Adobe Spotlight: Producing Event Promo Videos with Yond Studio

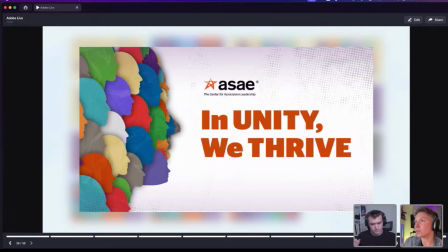991s
This is everybody within your organization, and it's also just a little bit more simplified because when this is going out there, this is playing pre-event.
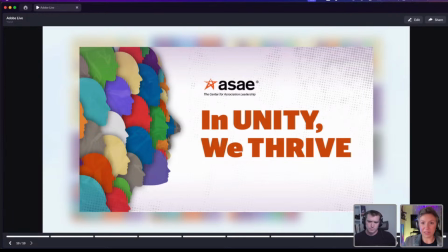1004s
It's never going to be playing in the event itself. So all their signage that is going out in all over the event space, it's not competing with us. You're never going to see this right next to each other. So we can kind of get away with this not being one-to-one faithful recreation of our stock asset.
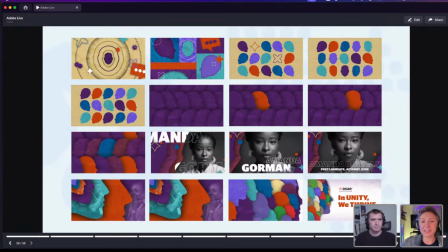1020s
So from this is fun and very kind of overstimulating to look at. If you're not familiar with a style board, it's kind of like a comic strip. You read it top to or left to right, top down. Let's take you through what this concept emotion is. So when Kyle, EP, and I were kind of jamming on this creatively,
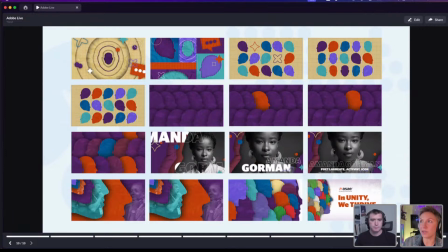1039s
we wanted to talk about and really make sure we're highlighting and honing in on this idea of an individual and the impact it can make in a group. So we've obviously that face, that's the hero image, right?
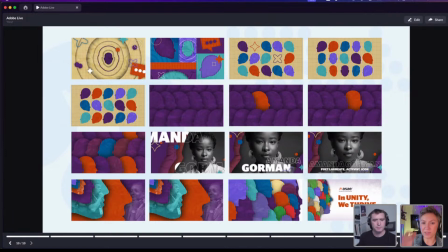1052s
That face that comes together. Let's break it down and let it represent individuals within the community, within organizations. And we use it as a design element throughout this, the motion that it goes through in a lot of places. As I take you through this, you're going to notice a lot of like this cascading wave-like effect.
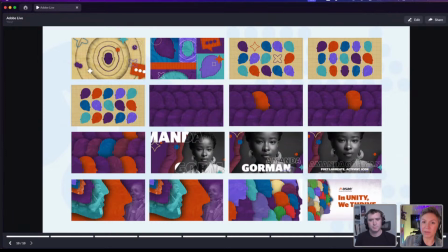1070s
We love this idea of when you drop like a pebble into a pond and it ripples out and it starts small but becomes bigger. It makes a bigger impact as it goes outward. So a wave ended up being a really good repeated element that we kept coming back to. And you see it really clearly visually in like that first frame, that second frame,
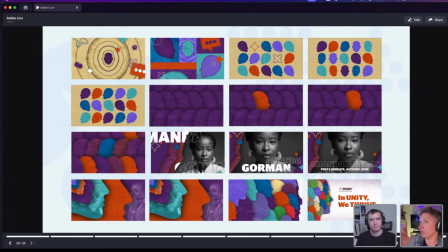1088s
you see that radiating out from the individual in the first or the second kind of graphic comes back behind the face here, but also in motion as you move forward through the piece.
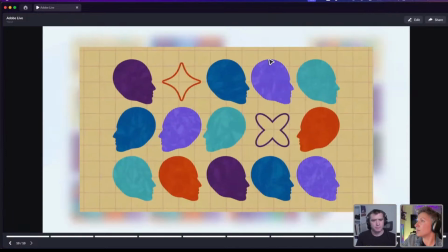1101s
So like this next scene where the faces are all moving one direction and the frame next to it,
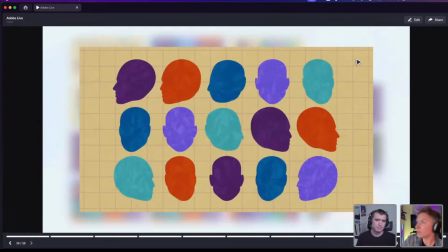1107s
they start to turn the other way, and it's kind of cascading. One informs the other, and we thought this was like this really interesting thread to keep pulling,
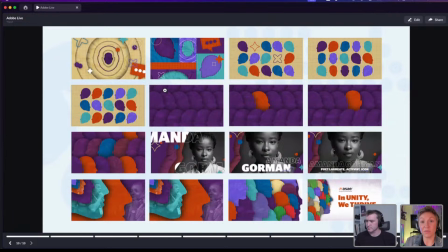1117s
where it's so representative of what we're trying to do and what the organization really stands for, where one person makes such a big impact, and coming together and moving together is what we're eventually leading to resolve to our in this piece, the final frame.
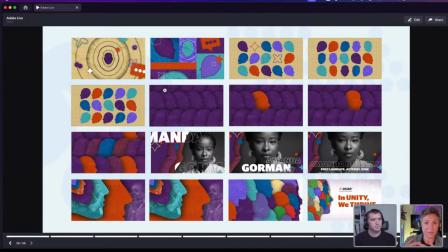1134s
In general, we are trying to come together and bring organizations to the same place. So it's that sort of abstract thinking that you can kind of feel way more than you can see, but it's solving their problem in a very quick way. Because like these frames, they're scenes that could be on for maybe 2 seconds.
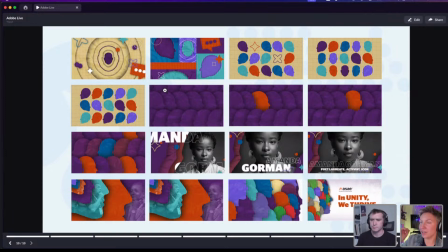1152s
So you need to be mindful that it reads, but it doesn't necessarily need to be like, as you're seeing it, you understand it, it's a feeling you're imparting. So as you can see from the start to the end of this, we're moving from a sense of the individual is divided and separated out from its peers.
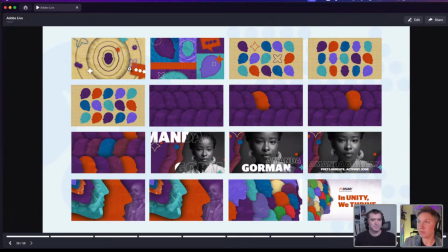1171s
So there's one face, front and center, in the start of this. As you move through, next frame, there's more of them, they're together, but they're visually divided, literally by blocks in this case. They have some uniqueness to them. We're still celebrating that level of an individual, but they're all looking different directions.
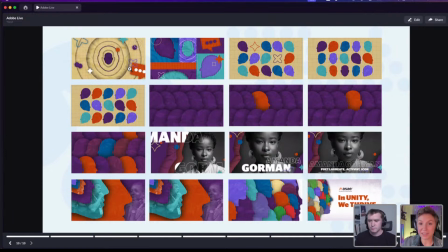1190s
They have different colors to them. As you move to the next scene, all right, we're getting closer to unity. We're all in the same place now, but we're not quite doing the same thing, right? That top line, that is very different from the other lines beneath it.
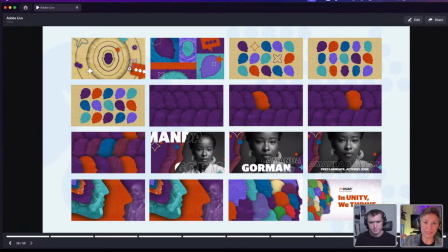1204s
They're looking one way, and everybody looks the other way in this cascading motion, moving through to our next scene. We're getting literally closer. Our faces are touching now. We're becoming more of a unit, but we're still looking different directions.
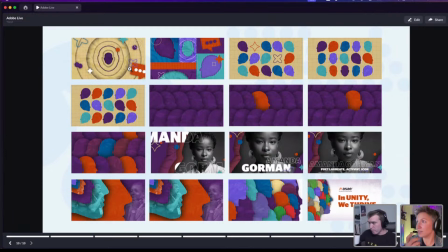1221s
We're still not moving in the same direction. And in the scene, it kind of changes, right? Just a touch where one stands out from the pack. He turns orange. He looks at the camera, and then he quickly turns the other direction, and everybody follows him. But that spark of change sparks change in others.
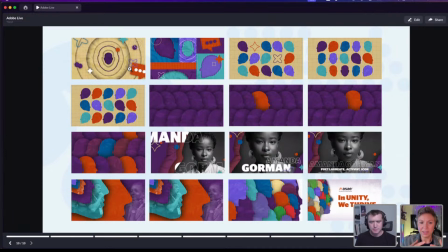1238s
It kind of ripples out in this kind of interesting, one person can make such a big influence on others. They're a leader in the pack, but they're taking the pack in a new direction. And that was a fantastic transition for us to take us into the world of who exactly are we highlighting in this event.
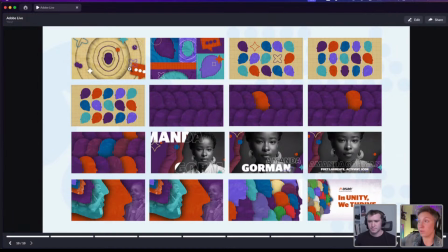1256s
We're trying to get excitement for these big names, these big draws. The leaders of the pack are our keynote speakers like Amanda, or our really exciting performers like Nelly. This is a really nice transition into their spotlight to shine. Just a nice little drop zone, like simple stuff,
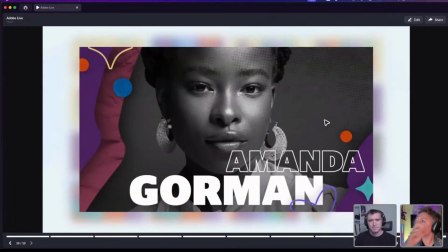1276s
keeping it black and white since everything is a little crazy going on into this nice little spot for the title to come in. I'm not collapsing. Well, if we get time to jump into Illustrator, you'll see that I don't collapse my text because I want Andrew to have as much information as possible, so that if he needs to change this out,
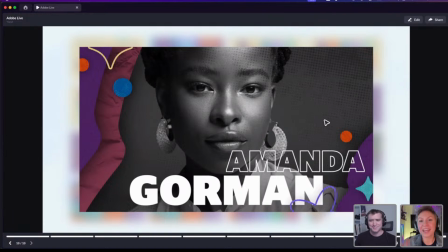1293s
it's not Amanda Gorman, it's someone else famous. I don't know famous people off the top of my head, unfortunately. I have to spend too much time behind the screen. Then he can do that really easily.
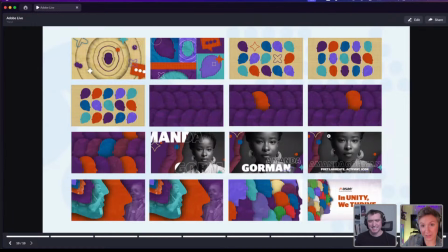1302s
And finally, as we're moving out of our highlight spotlight, we are kind of having our faces move. Oh, we're cascading. That's that wave again, small thing becoming big, but we're all looking in the same direction now.
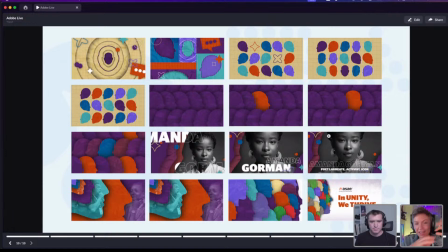1315s
We're moving together. We are different colors and different in our individuality, but we're moving in the same direction, the same kind of very smooth flow to finally tessellate into our final form, that lock up, that hero image that takes you to the theme. In unity we thrive.
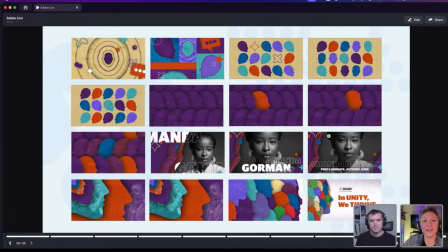1335s
And you kind of feel all of this motion and all of this content kind of just brings it all together to what we're actually here for. And this would, in theory, in the animation, you'll see a transition to register now. And hopefully we did our job right.
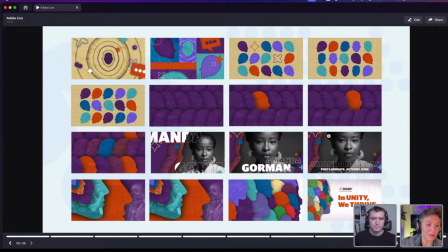1351s
People get excited. And I like to think that we did, because we did drive record registration with this fun new promotional video. And yeah, that was a lot. I don't know. Was that a lot, Andrew? I could have listened to that for a long time. That is also why you're a creative director and I am a technical executioner in After Effects. Great job, by the way. There was a lot of chat, and almost all of it was, I don't think we got any questions. So if you're watching and you want to ask a question, feel free to drop that in either the Behance chat or the YouTube chat. But also, just great job. One person said, such nice behind the scenes already. Thanks and cheers from Cologne, Germany. Germany. Aw. Thanks for joining us. And if anybody did just jump in and you're wondering, what are we doing? We were tasked, Alesis and I are from Yond Studio. She is the creative director. I am the lead animator. And several months ago, we were tasked to make a package of promotional videos to promote an event. And we were given basically a single stock image, and Alesis just walked through the creative process of how she used that to kind of create a narrative. I'm summarizing what you just said. Yeah, you're doing great. Yeah, created. We took the concept of moving, the theme of the event being in unity we thrive. So we're moving from an individual to a whole group, and why they're stronger together to build this graphics package that they can use to promote this event, get people excited and signing up. Yep. But this isn't anything without you, man. Show us how you took all this
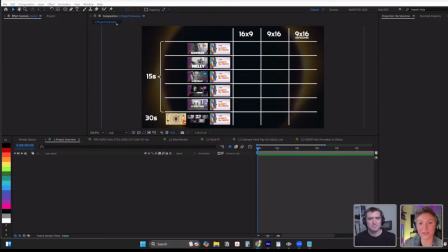1467s
abstract creative director speak and turned it into something actually tantalizing for people to watch. Yeah, thank you.